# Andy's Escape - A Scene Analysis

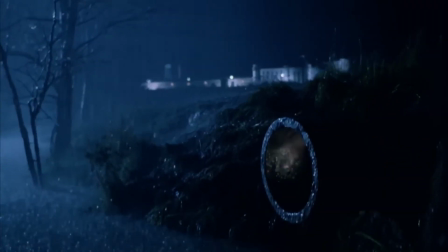0:00 The Shawshank Redemption, in my opinion, is one of the best movies I've ever watched,
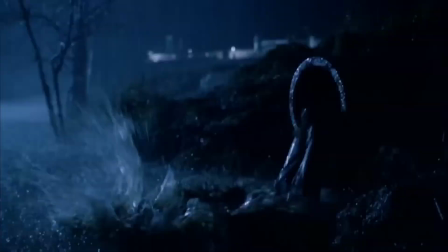0:04 and it's chocked full of iconic moments that have gone down in cinema history,
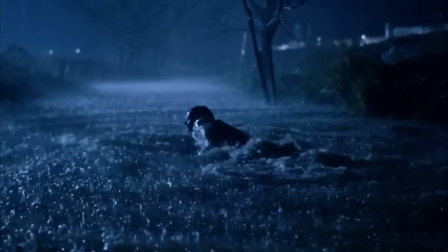0:09 but I want to talk about one of the most iconic being Andy Dufresne's actual escape.
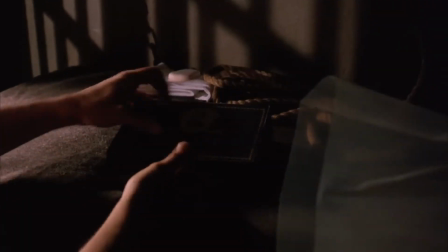0:14 So I'm going to be talking about how it's so iconic with its use of lighting, camera height,
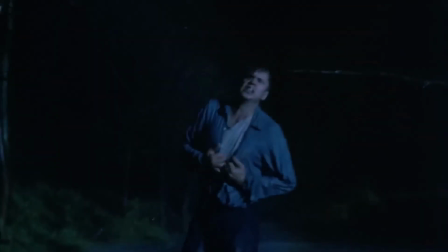0:20 and camera distance through three different, I call, acts of this escape.
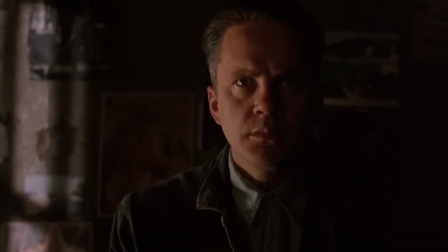0:25 So let's jump right into it. So this first act of Andy in his cell is where I find the lighting to be so prominent and good.
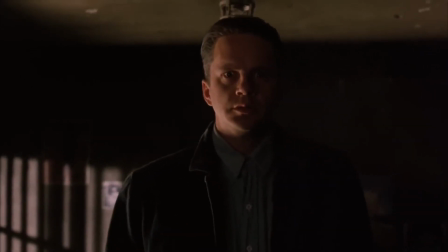0:34 There's very, very, very hard shadows here, and I think that's the key or the
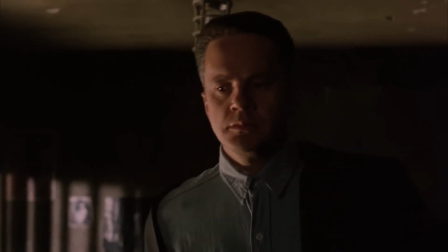0:41 essence of this feeling of that we're about to do something that we're not supposed to do,
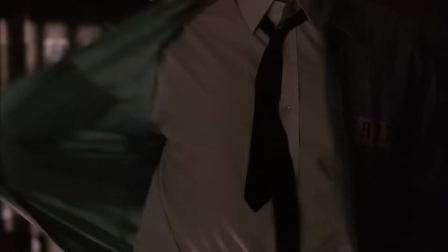0:46 of him taking his shirt off and then the cut to him putting all of his items,
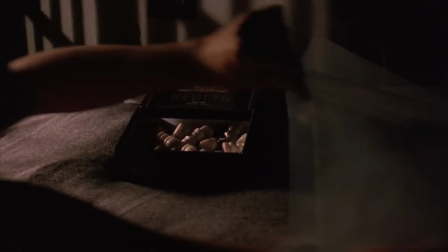0:51 which were right in the light beforehand, into the darkness with him, into the bag that he'll take with him onto the escape.
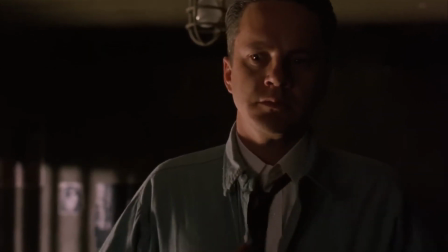0:58 And of course, in that shot beforehand and in the shot of him putting it in
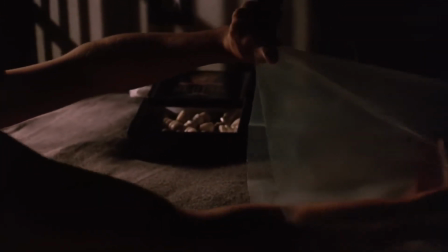1:03 the bag, we have the light coming through the bars onto the wall of his cell, while at the same time lightning flashes from outside.
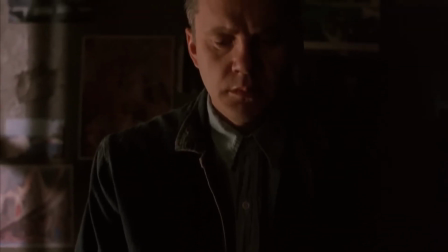1:11 So you get this feeling of that on the left side, it's the prison.
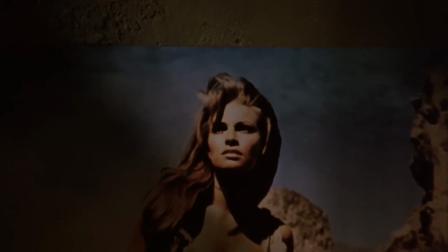1:15 It's that cell that he's so used to, but on the right side, there's freedom, which he's about to get to.
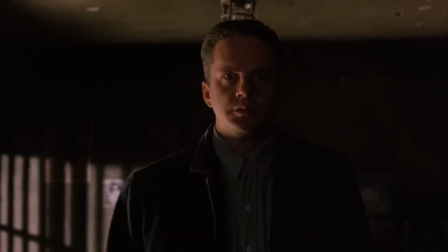1:21 During that first sequence, we're very intimate with the camera angle.
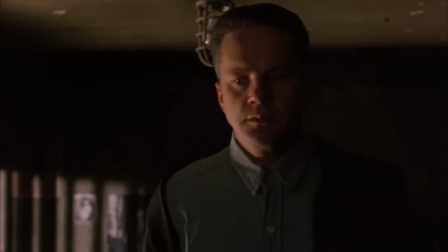1:26 We're very front-facing with Andy, or we're facing directly in front of him, or we're facing towards him.
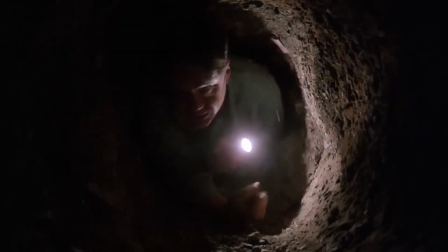1:32 And then obviously we get the iconic crawl that Andy goes down. It's him crawling towards us.
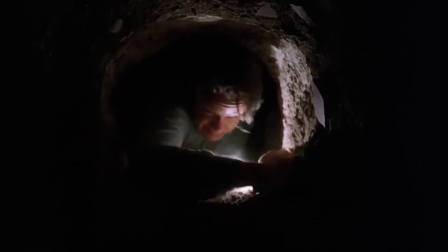1:39 We're not following behind him. We weren't there for his struggles. No, we're watching him crawl out of this abyss that he's been stuck in.
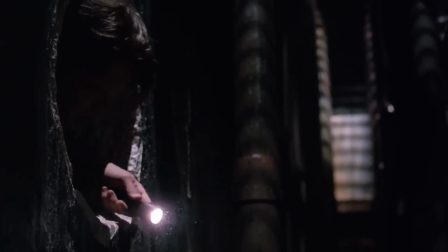1:47 And with this scene transition, we switch to my second point of being camera height and angle.
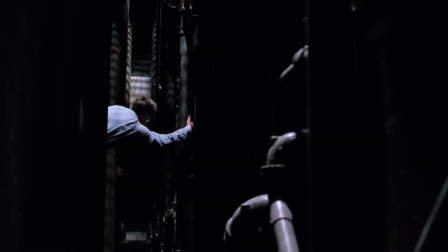1:52 We switch from this intimate style to now we're in this maintenance shaft or what have you, where we're at a very rigid point.
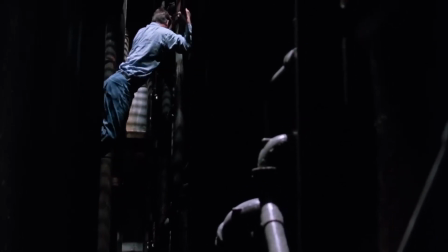2:01 There's not a lot of room for movement here. You can basically either be on either side of Andy.
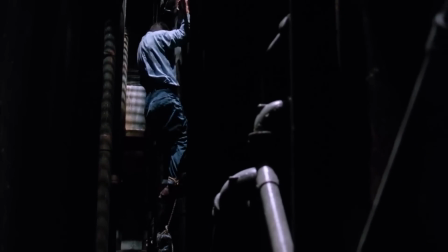2:07 So we're initially at his backside here, where the lighting is still, of course, very hard.
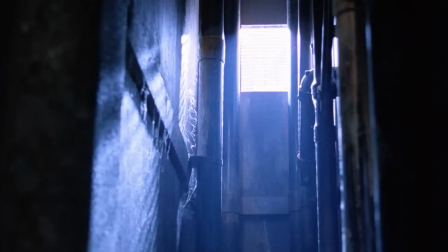2:14 We have this light over him now, just basking his top in light,
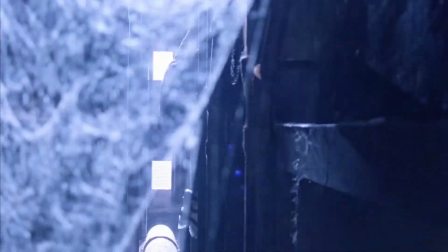2:19 while the bottom of him is still incredibly dark as he climbs down this maintenance shaft.
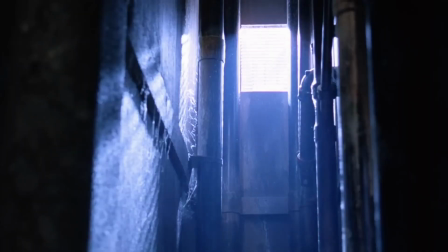2:24 So we have this long tracking shot of Andy climbing all the way down the shaft to the very bottom,
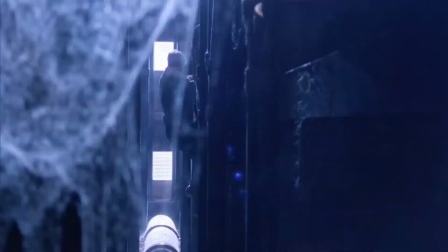2:29 in which we finally, after viewing him from this back so long, this disconnected point of view,
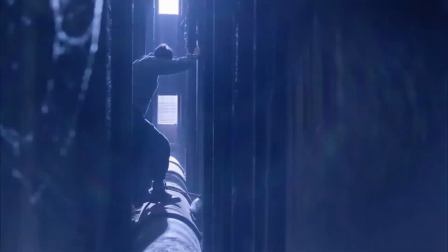2:36 we finally make our way back to him, breaking the 180-degree rule by going directly to his front,
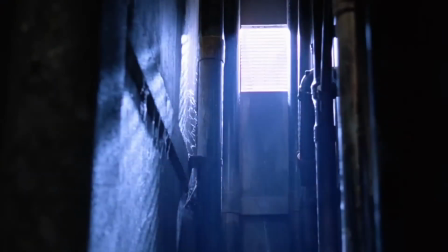2:42 where we get another one of these close and intimate shots. All of a sudden, we're behind Andy, almost like it's a crime scene.
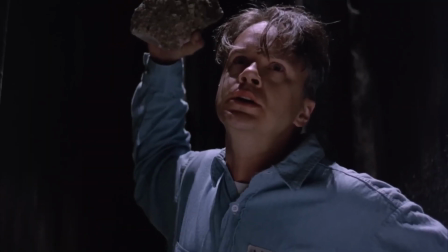2:50 We're coming up on him, just striking this pipe to get it open, but we still cut back to him.
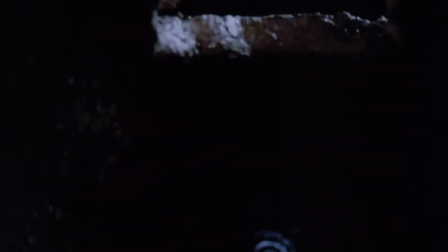2:55 We go back to a flat angle as we look up as Andy goes down, in which we now get the second tracking shot,
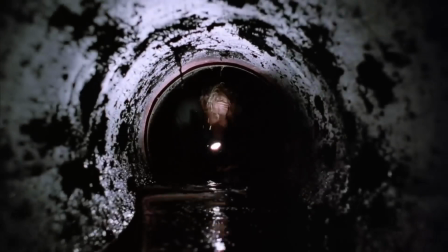3:02 which is a lot slower now that we get this feel of what Andy's crawling through,
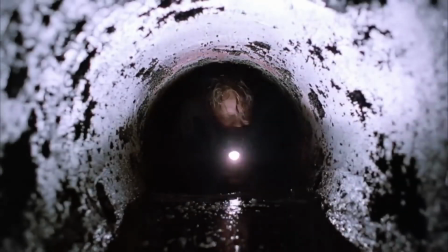3:07 and just this struggle of he has a long way to go, but he's not going to give up. It may be hard, but he's going to get to the other side. And here, right on that shot, is where we transition to my third point of that being camera distance.
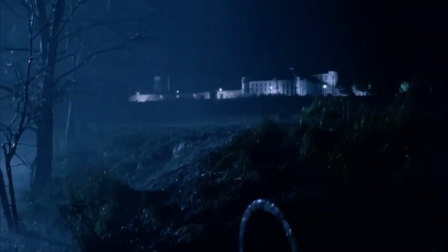3:18 This whole sequence is brilliant of it, but I really like this first shot because we have this very wide view of this entire
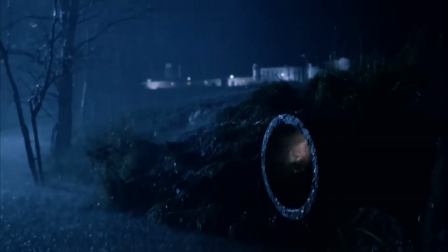3:28 complex of that seems near impossible to escape off of,
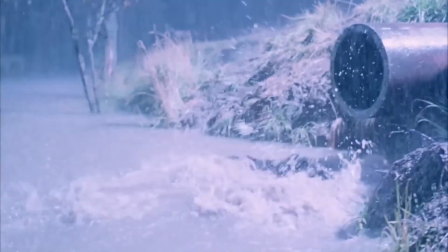3:31 and we pan down to a very close angle of Andy now as he just crawls and throws himself out of
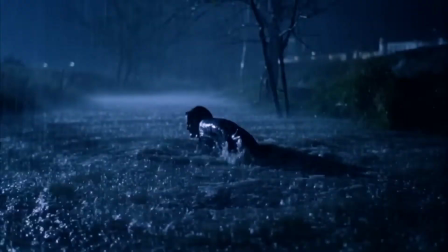3:38 the pipe into the river. And unlike before, we're not very close to Andy.
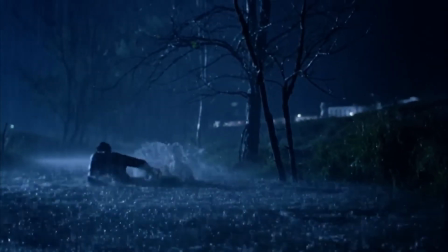3:44 We're no longer confined to a cell or a maintenance shaft.
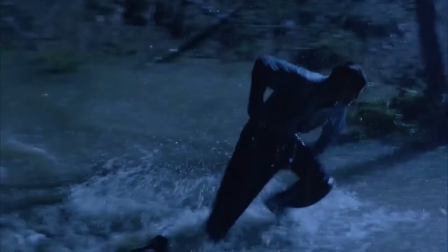3:48 No, we're free. We're outside. So there's no need to be completely up in his business or right next to him.
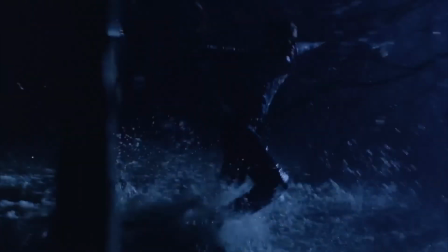3:56 We're free now. I get the feeling of this shot of more of us watching Andy now.
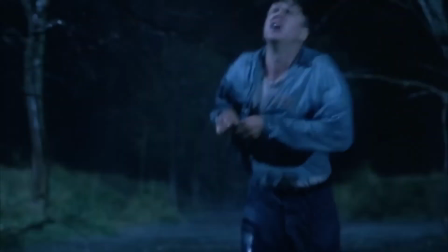4:03 We're no longer following him. We're more just seeing what he does. We don't have to follow so closely to him now.